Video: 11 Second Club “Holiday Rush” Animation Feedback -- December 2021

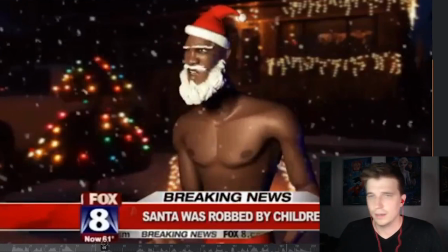8:07 all the way up until here um i don't think you have to have him turn all the way to this side like this and so when he's talking it's like man those like i'd love to see him make eye contact like with that person he was with the reporter he's talking to like
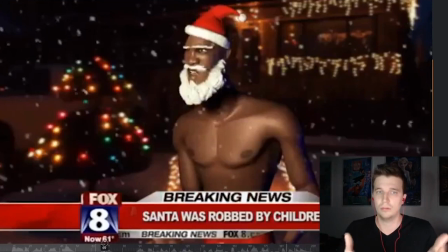8:24 man those kids they expect so much you know so like he like there's like some some sort of like an eye dart like oh shoot i'm still in front of camera i shouldn't say that um i'd love to see that kind of acting moment in here i think it'd be a lot of
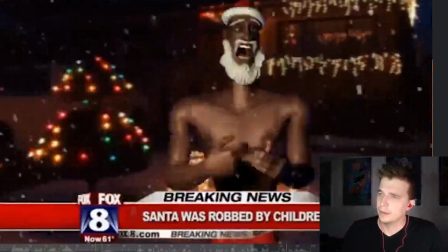8:36 fun little faces they just want so much i mean expect so much and then um i
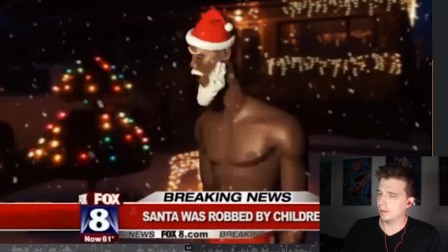8:44 think this expect motion with the arm coming way up here is probably too big as well.
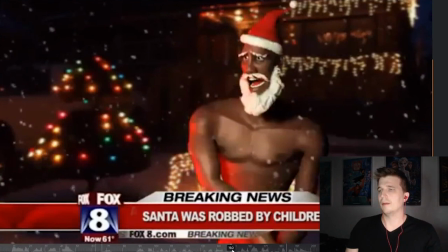8:54 I mean, I think it's cool having that kind of moment where he's throwing that arm out. I would do the same sort of gesture, but maybe just keep it lower. Man, they expect so much. Just keep it low and maybe going forward a little bit. But it's just a lot more contained there.
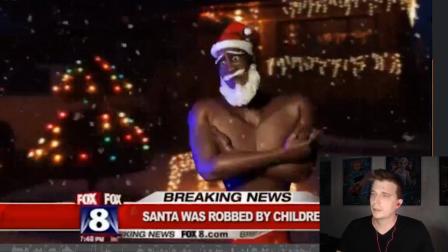9:12 Not so much expect is the man. They threaten me. I tell you, the twins pulled the knife.
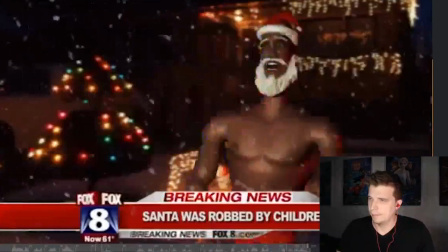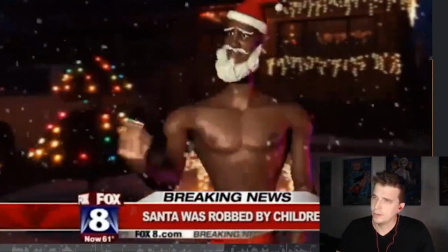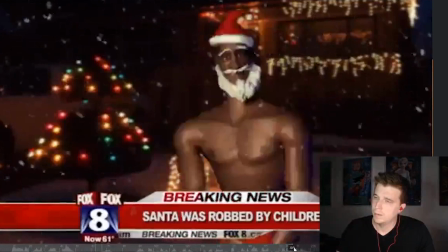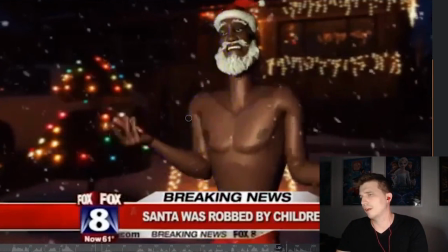9:32 and then yeah i would probably try to contain this a little bit more
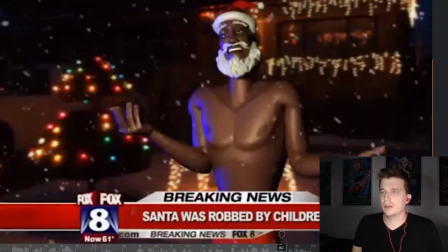9:41 like instead of coming like way up here like not so much expects i would probably just do something more contained and more naturalistic where it's just like not so much expects like his hands are kind of down here and he's talking like this like not so much expect as the man so instead
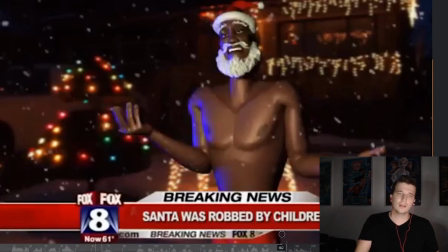9:57 of going way out here and then way down here I think if you're a lot more naturalistic if he's you know he's doing like like he's throwing this out a little bit of this and this instead of like way over here way out here
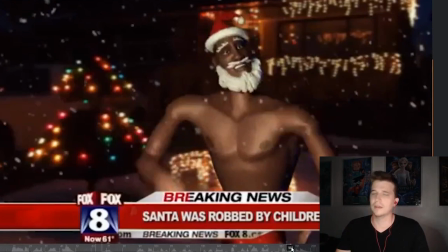10:12 and then way down here you know it'll give a more naturalistic feeling to your animation I think a bit more genuine acting choices as well
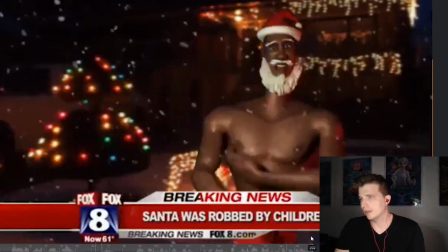10:22 and then i would
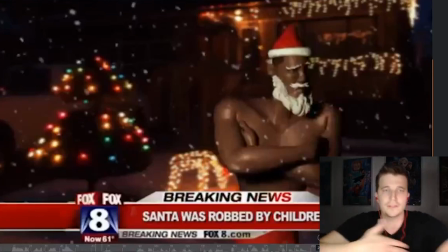10:29 love to see like these when these hands come up like under the armpits i'd love to
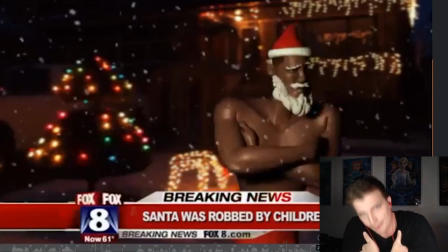10:34 see them come up and get under the armpits and then his arms like come down on
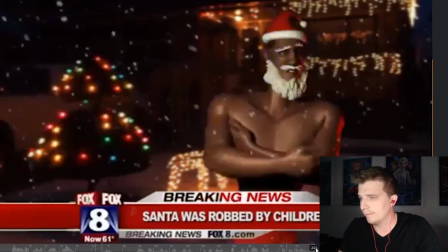10:40 those hands right now um we get that a little bit on this side but I feel like on this side we're not getting that at all like his arm is already right up against his body here
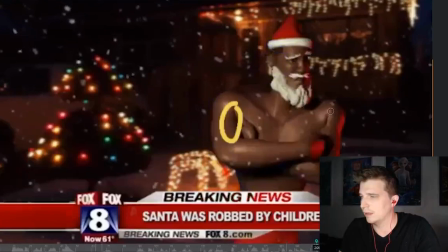10:56 I would love to see this arm like out this elbow out um where even if it's kind of foreshorting the camera that's okay
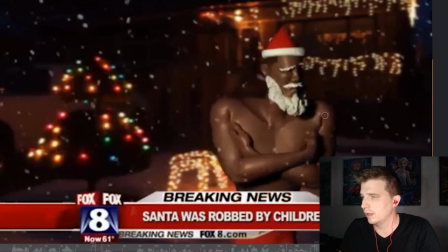11:11 and then once his arm goes in there then you then it comes it swings down So it's like, it's like way up here and then it swings down onto his, his hands there.
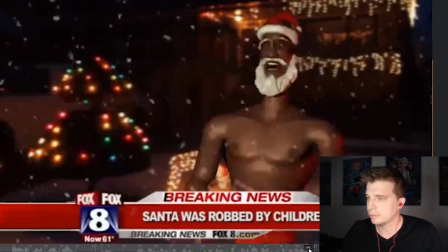11:26 I think it'd be, make it feel a lot more realistic as he's bringing his hands up.
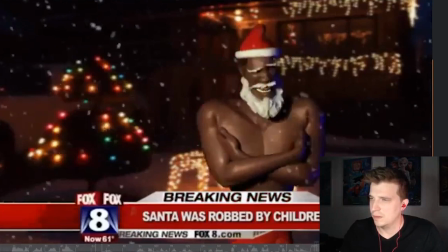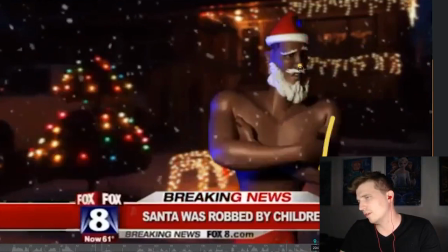11:38 And then there's this moment, in this moment, like you can, if you track his nose,
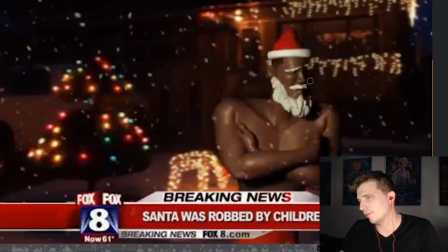11:44 his nose is like coming down and then it kind of hits a floor here comes down it
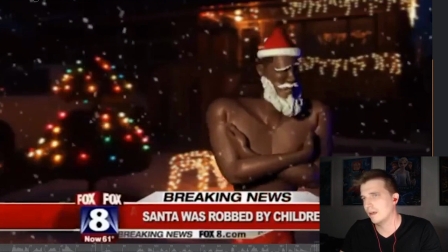11:50 hits and then it starts going like in an L shape so I can try to just quickly track that for you so here here here here so